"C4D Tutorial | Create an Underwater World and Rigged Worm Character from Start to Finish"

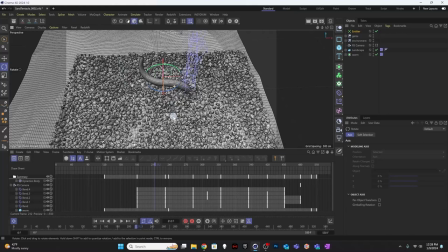58:05 And I want to make this bubble field be about that needs to take up at least as much room as our framing and be a little deeper than that.
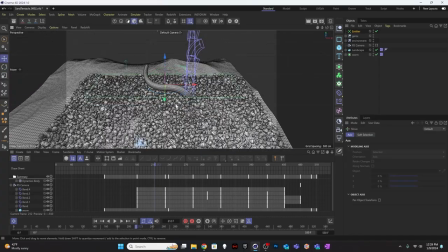58:17 It doesn't need to get too close to the camera, so I'm going to keep it kind of only in that shallow depth of field focus range that we're going to be in.
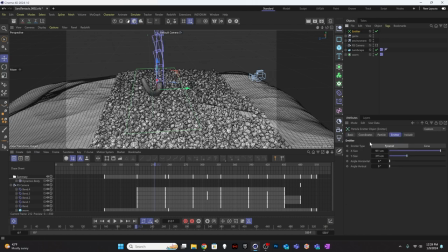58:25 So I'll have it kind of overlapping our character a little, maybe make it a little wider than that. So I don't want big bubbles coming really close to the camera. That'll be distracting.
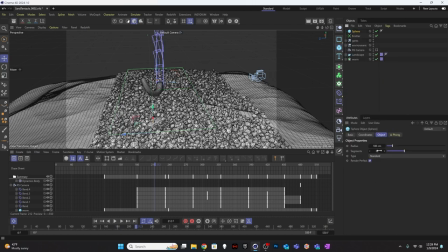58:40 And what I'm going to do is just create some spheres, and I'll give them a few subdivisions, and I will make them
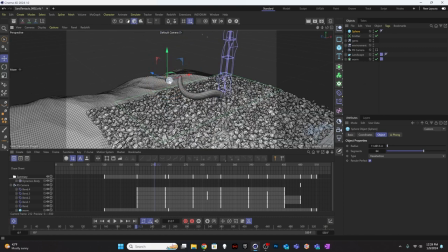58:57 hexahedrons, and I'll make them tiny. All right, so I want to have as many spheres. I probably don't need that many subdivisions.
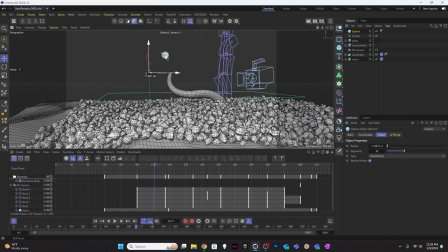59:03 We'll put it back on 32. So I just want to, you know, kind of get a feel for what size I'd like these bubbles to be.
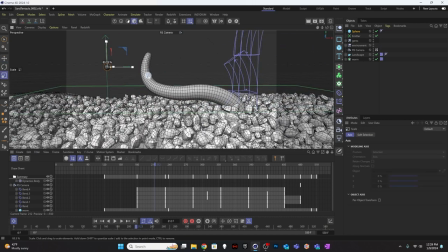59:12 So maybe I want to look back through my camera, and I'm just going to scale. So here's a bubble. I'll copy and paste that one, and T for scale. Maybe I'll make some smaller ones. Something more in the middle here.
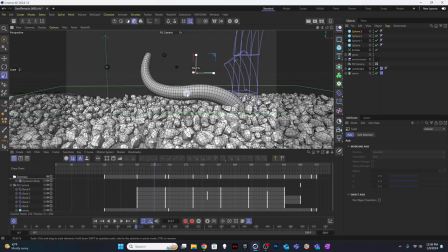59:31 I think four bubbles is probably plenty. So we'll call this bubble one.
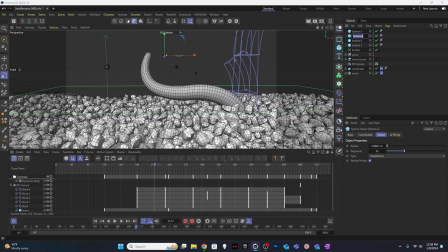59:49 It would have been easier if I named the first one bubble one before I copied it. But that wasn't so bad.
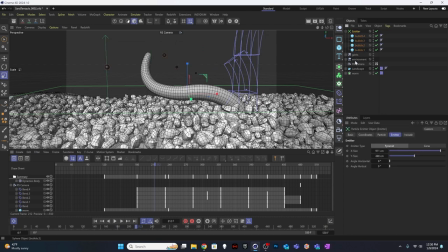60:03 we're going to put all of these bubbles inside our emitter, and then we're going to tell our emitter to, under the particle section, to show objects. And then now if I hit play, we're going to see those bubbles shooting up, right? That's great.
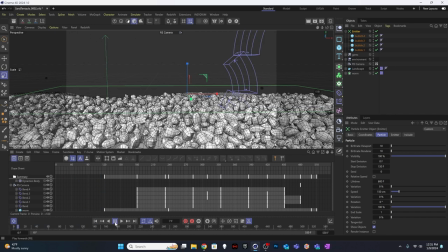60:19 And then I want to, and it's happening, you know, well before our 100 frame point gets here, so that's also great. Let's add some more variety in there. Let's add some more bubbles, and we'll make them go a little slower.
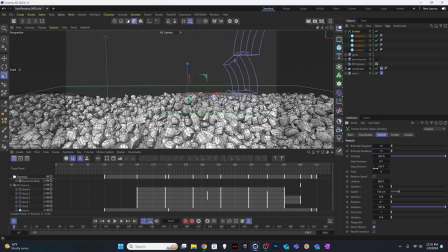60:35 So I'll say 10. We want them to last our entire animation, so that's 550 is when it stops. Lifetime, 600 frames should be good, and let's go ahead and say end scale 0. We're not going to see them end.
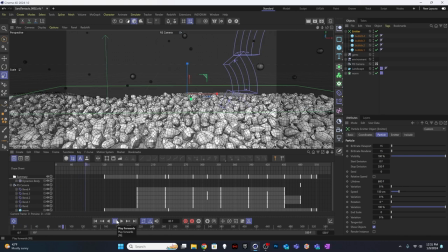60:50 They're going to be up above our frame, but just in case, I want them to disappear, not pop. So that feels like a good amount. We want them to move a lot slower, so I'm going to cut this down to like 50.
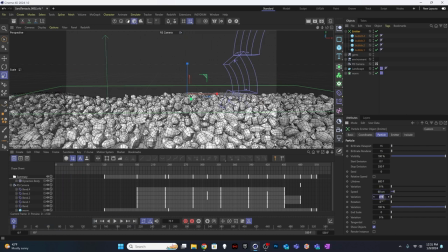61:07 And then I'm going to make it 60, actually, and I'm going to put variation of 20%, so they're not all coming up at exactly the same speed. There'll be some variation. I feel like that might be too many bubbles. I might go back to 10.
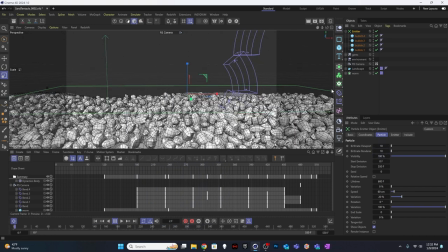And let's add in a little bit of turbulence so that they're not just going straight up in the air. So we'll say simulate forces, turbulence, and we'll crank up the
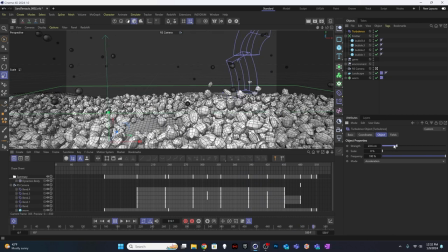61:49 force on that turbulence a little bit, so they're a little bit more erratic, kind of flying around. And maybe we'll increase the scale. Maybe we increase the scale too much. Let's just do 2.
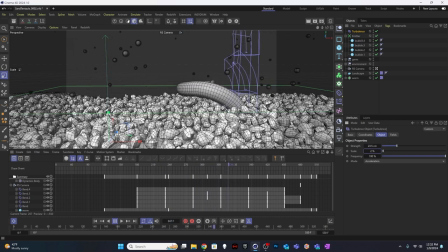Cool.